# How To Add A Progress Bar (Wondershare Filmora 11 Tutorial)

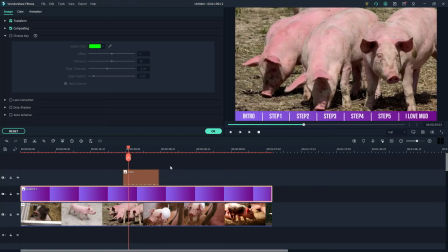Now you can probably see what I'm talking about now, can't you, where people can look at your video and they've got that kind of awareness of what the next stage is and they can move through the video at a certain pace. It just helps keep them engaged and kind of focused on the video.
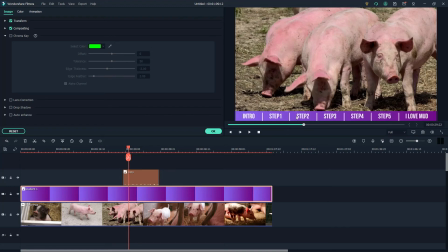And like I say, if they get bored halfway through step one, they know that in a matter of seconds they're going to be in step two. so it almost eases them through the video.
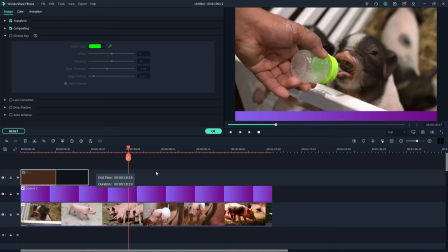Now, I'm going to drag that right to the start of our video and then I'm going to expand it by clicking on the edge and again, let's make it the same length as the video.
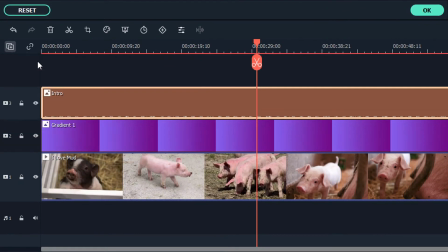I'm also going to create a new layer as well so I'm going to click on this button here and click Add Video Track and I'm going to drag that intro upwards.
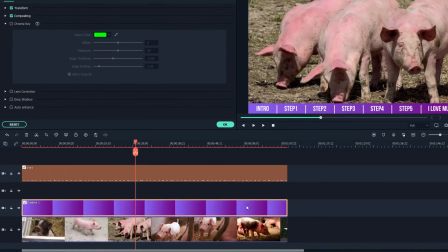Now, there's a reason for this and I'll show you in a second. So let's just say, for example, that on our purple bar, bar.
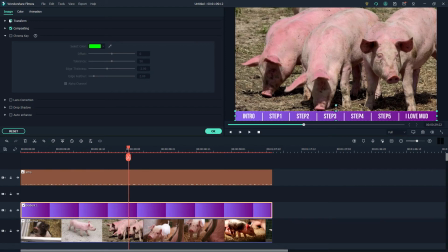Let's move it to one side.
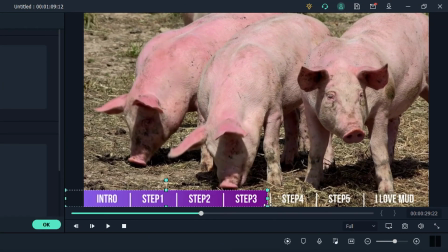As that bar is revealing along, you've just got the background. Now I'm going to create a duplicate of this purple bar just to make the background look a bit neater.
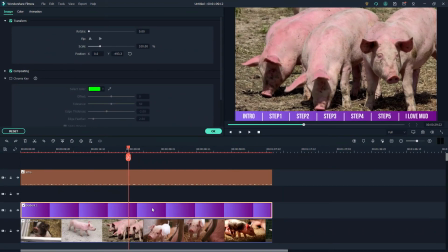Let me just undo the changes I just made. So what I'm going to do is I'm just going to click on this purple bar. I'm going to click on copy.
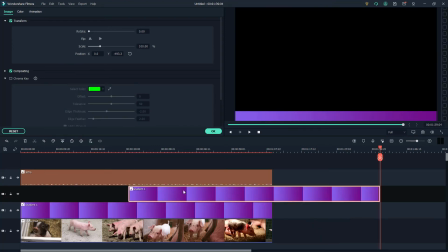I'm going to click on this layer and I'm going to click on paste and then just drag that across.
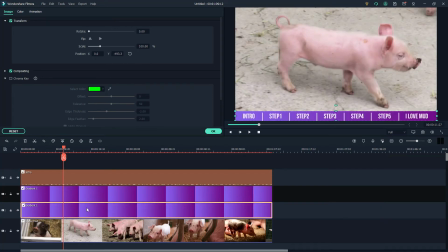So we've now got two purple bars. With the bottom one we're going to change the transparency. Now we do that by going into the properties, clicking on this button and just change that opacity. In fact what I'll do just so we can see what it does, I'll just hide that track for a second.
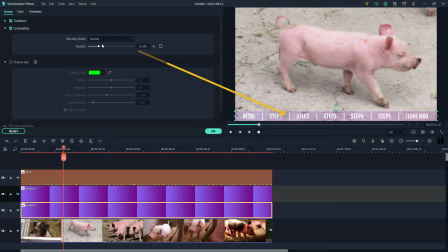So if we just change the opacity you'll see. see how it starts going kind of like clear. So let's just do it nice and faint like that. And then I'm just going to show this one again.
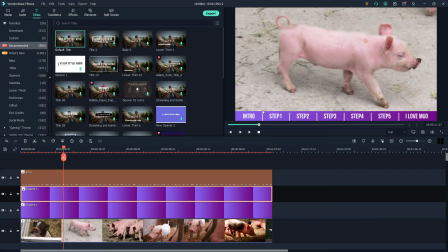So next step is we want the progress bar to go through to each one. Now it could be that a different point in your video, this makes an assumption that if we did that original bar where it goes from start to finish in one go, that makes the assumption that all of these are the exact same length of video. and they're not going to be, they're going to be different lengths.
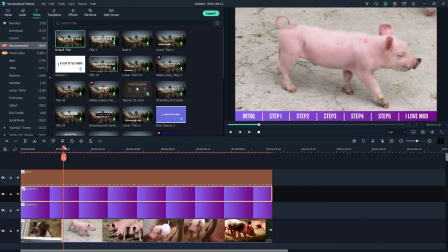I'm going to show you how we do that with a thing called keyframes.
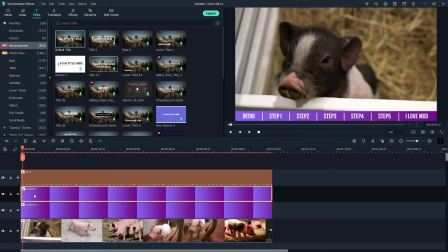So I'm just going to browse over to the start and make sure that we've got this top purple bar gradient actually selected.
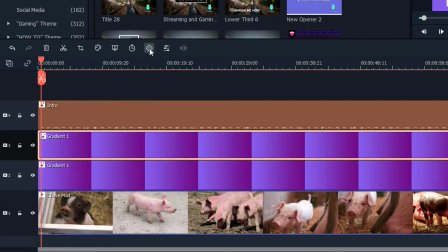Now there's a button here called keyframes. So I'm just going to click on that.
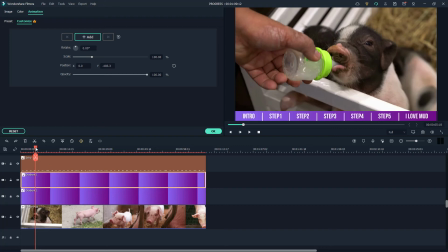So when we go into this keyframes section what we need to do is just move the timeline to the beginning of the video.
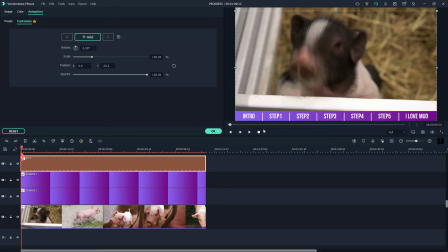Now, what I'm going to do is, you know this layer that we've got where we've got all the words, I'm just going to move that up. I'm going to keep it in line so it fills the width. I'm just going to move it up slightly just so that I can get to this bottom kind of purple gradient. So, I'm just going to double click on that so it's selected. And then I'm going to click and drag it all the way over to the left.
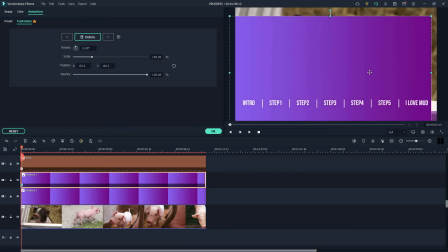Now, do you see how that just kind of popped up into full screen mode again? Filmora sometimes does this.
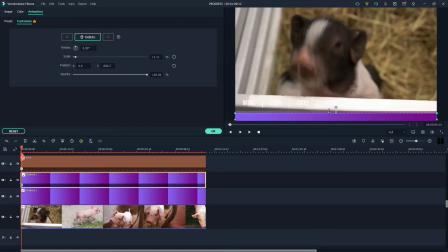So, if it does it, just resize it again. Drag it all the way back down so it's the same height as the one before. I don't know why it does that. Whether it's a bug or whether it's me doing something wrong, could well be. And then drag it over and it won't do that again.
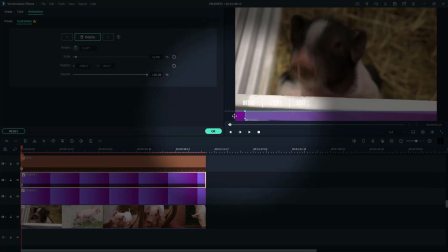And we're just going to drag it just so it's right at the very start. There you go.
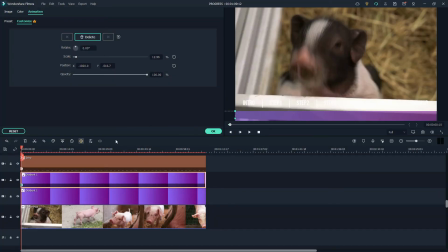So it's literally clicked there. Now what we're going to do is we're going to take it to the end of our intro. So we've got this, if you remember, we've got that line on there as well now to show the start of each section.
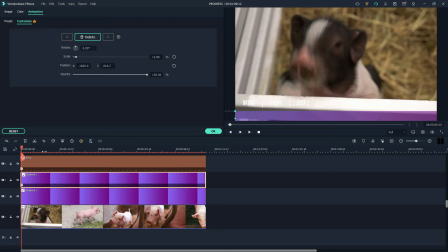So on our video, we'd then know where the intro ends. So let's say for example sake, the intro ends there.
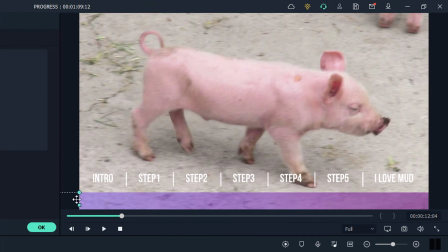We'd then go to the purple gradient and we're just going to click and drag it across so it lines up with that intro there.
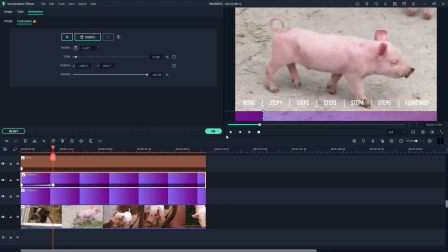And you see how it's created this arrow. So that's basically saying that from off the screen to this is going to take that long. Let's just say step one is really short. So let's just say in the video that's the end of step one.